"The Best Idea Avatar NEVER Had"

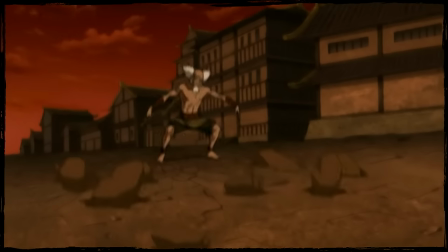In this arc's final moment, while the rest of the old masters make easy work of the city's occupiers,
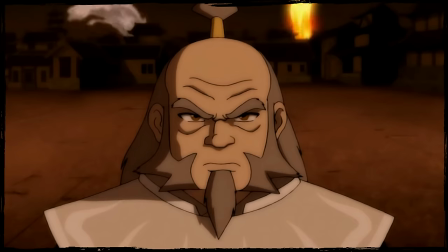Grand Lotus Iroh stands alone and away from the battle.
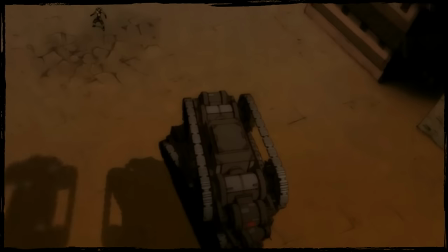This is exactly where Iroh always envisioned he'd be, where his destiny had foretold he'd be, facing the gates of the Earth Kingdom's royal palace.
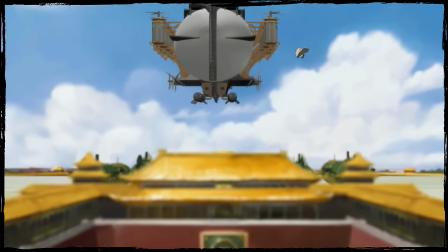But something feels off, because the defiant insignia of the Earth Kingdom's people is hidden from view,
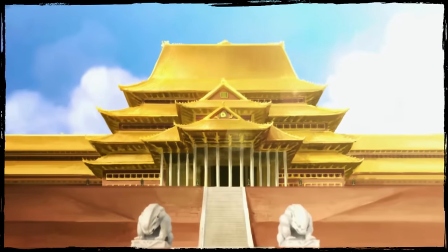covering it as the symbol of Iroh's own fire nation.
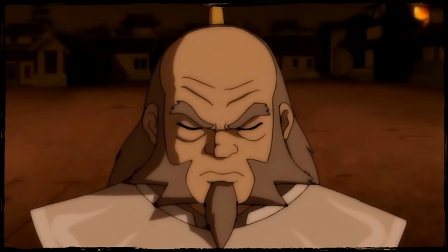In my interpretation of this scene, it is only now, in this moment, that Iroh internally feels that he himself is worthy of redemption.
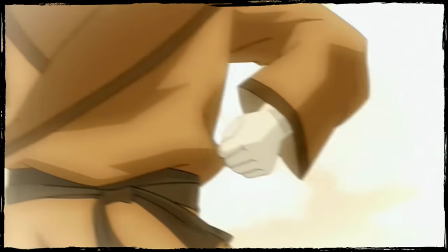Ba Sing Se was the site of Iroh's greatest failure.
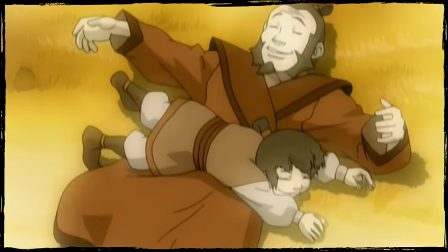These people, who Iroh is now freeing from an unjust occupation, killed his son, Luton.
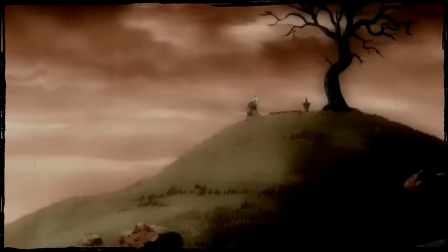The Earth Kingdom made Iroh experience an unfathomable amount of pain, the death of one's only child.
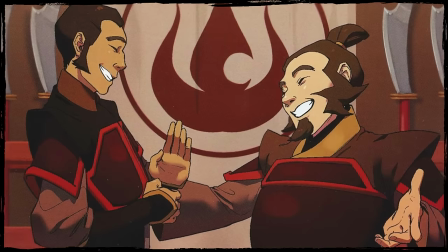But Iroh kind of deserved it. Because he was the aggressor. His son was the aggressor.
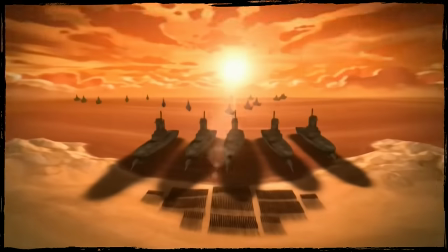They killed Luton in self-defense. Luton died a monster.
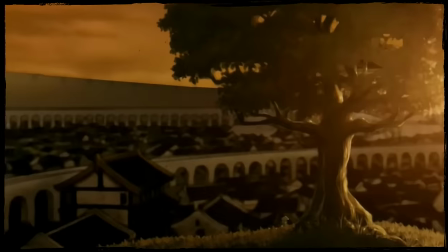And that's on Iroh. And he knows it.
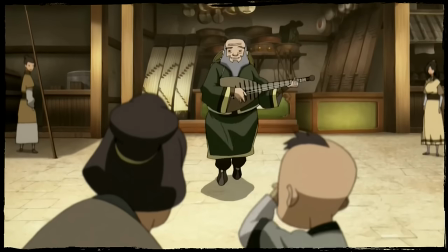That's why Iroh was so generous to the Earth Kingdom citizens throughout Season 2, and why the dam of emotions finally burst during the tales of Ba Sing Se.
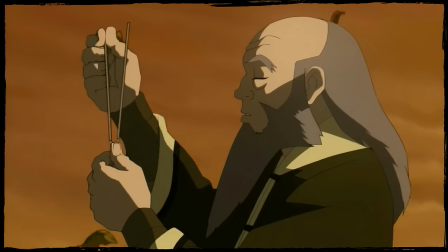Iroh lost his son for no reason other than his own self-righteous ego.
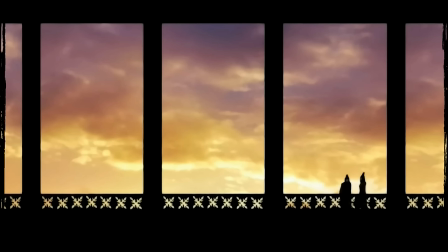An ego he inherited from his grandfather Sozin and that was propped up by the Fire Nation at large.
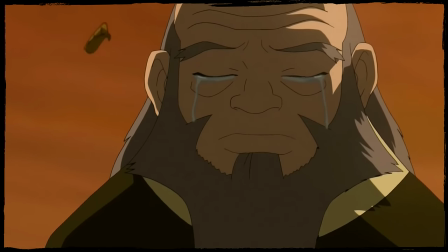Empathy and humility are the opposite of ego, and they are the most notable traits embodied by Iroh since the series premiere.
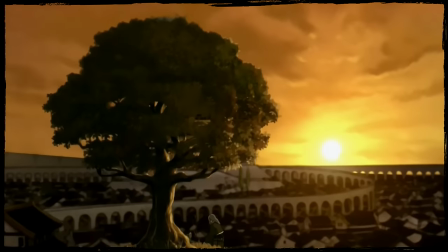The Earth Kingdom wronged Uncle Iroh, but at a time when the general himself was on the wrong path.
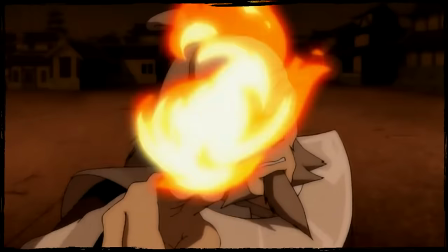By taking this small step, by removing this stain of his nation's legacy with an uninspiredly simple flame,
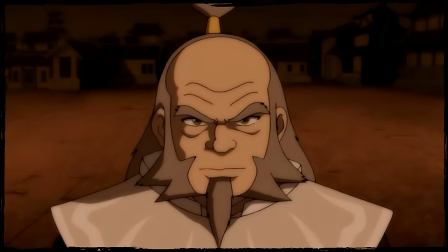Iroh completes his own redemption arc and finally lets go of his lingering guilt.
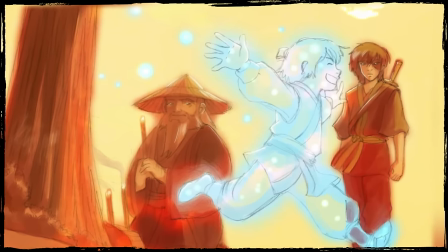It is in this scene that Iroh's inner fire burns the brightest with renewed purpose,
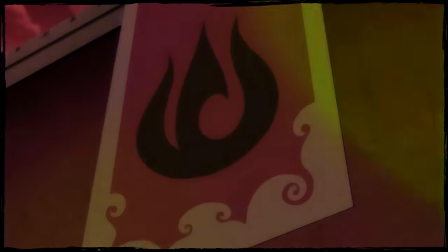and it is here I think that the addition of rainbow fire could have the most impacts,
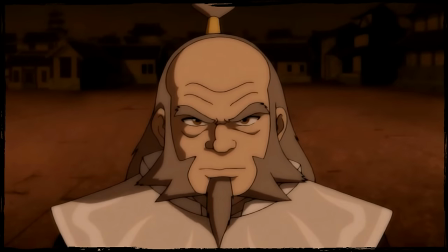marking the culmination of Iroh's path towards righteousness with a slight augmentation to that final liberating blaze.
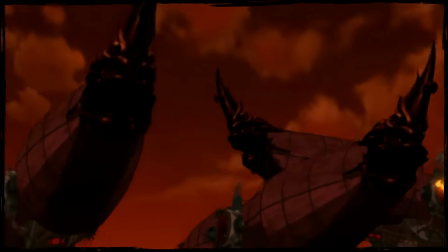I don't have much to say about the airships part of the finale, it quite honestly has almost nothing to do with Rainbow Fire.
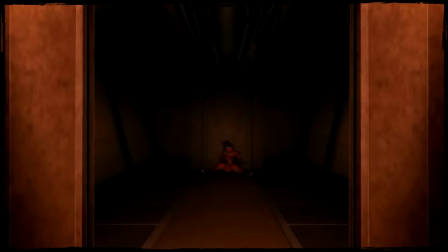I guess an unspoken rule zero is that these rules are only relevant for firebenders, so neither Toph, Suki, nor Sokka qualify.
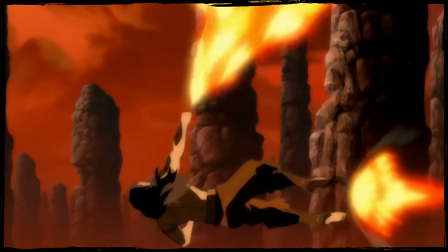But these guys do have a front row seat to Aang's fight with Ozai, so I'm sure Sokka would have some creative ways to describe Aang's kaleidoscopic display.
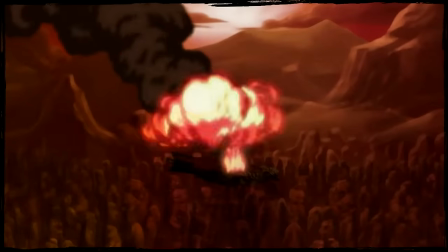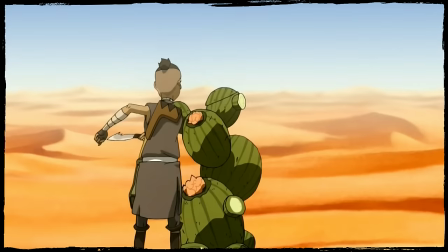Also, shoutout to the English dictionary for some of these deep cuts. Someone rewatch this video and take a shot every time I use a new word for the word rainbow.
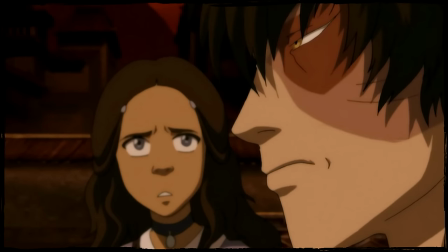But don't rewind just yet because we've nearly reached home plate. Let's improve the final Agni Kai.
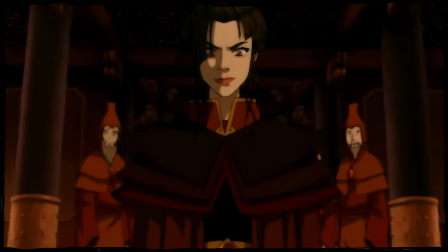I bet you could guess how this might go down.
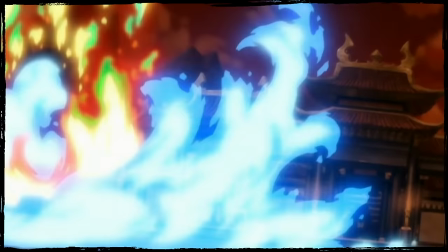Zuko, who meets every requirement for rainbow firebending, is about to flex on his sister, making her signature blue flames look dull in comparison.
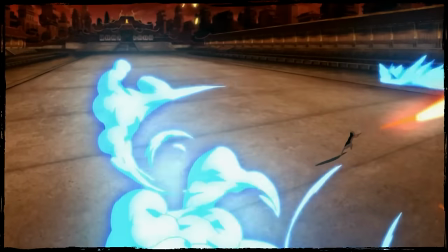Hardcore and casual fans alike have long praised this fight's striking animation and inspired choreography.
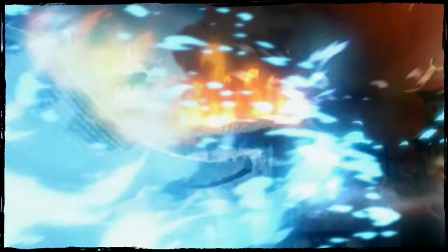This scene's music, the drama, it is all already so good, like 10 out of 10 execution.
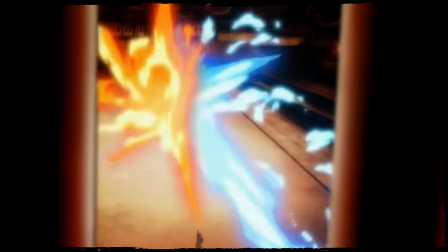I'm just adding but a small splash of color.
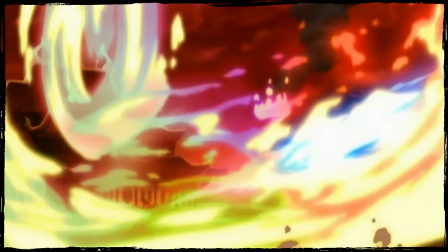For the dragon fire to hit the hardest in this final Agni Kai, I actually don't think it should be present at the start of the fight.
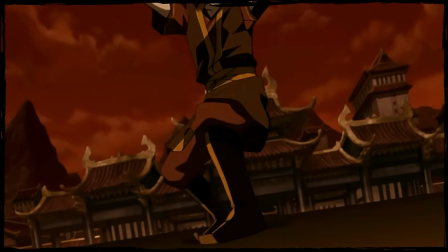There's just something about that initial clash, the equal amounts of orange and blue meeting in the middle,
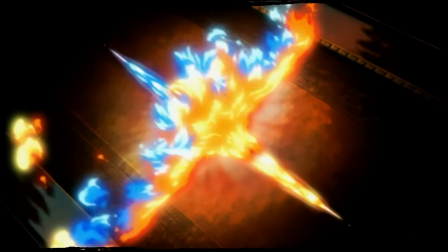I do want to preserve at least some of that iconic red vs blue imagery.
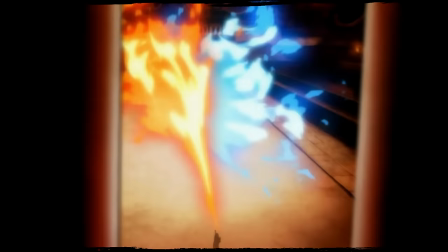Besides, I think that about halfway through the fight, there's actually a more elegant opportunity to introduce the rainbow flames.
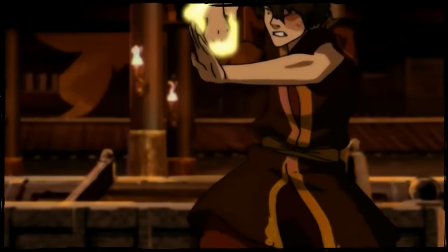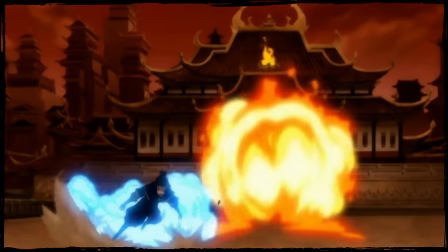Did you hear the roar of that inferno? It almost sounded like a dragon itself.
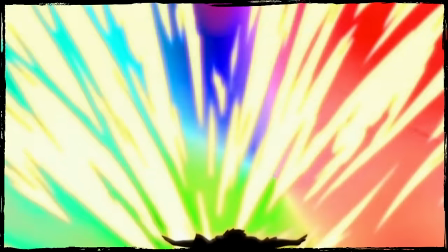If there were ever a moment that necessitated multicolor fire, then it would have to be this punch.
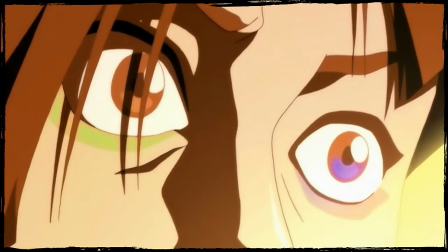Just look at this shot of Azula's eyes, showing shock yet maybe also a hint of wonder.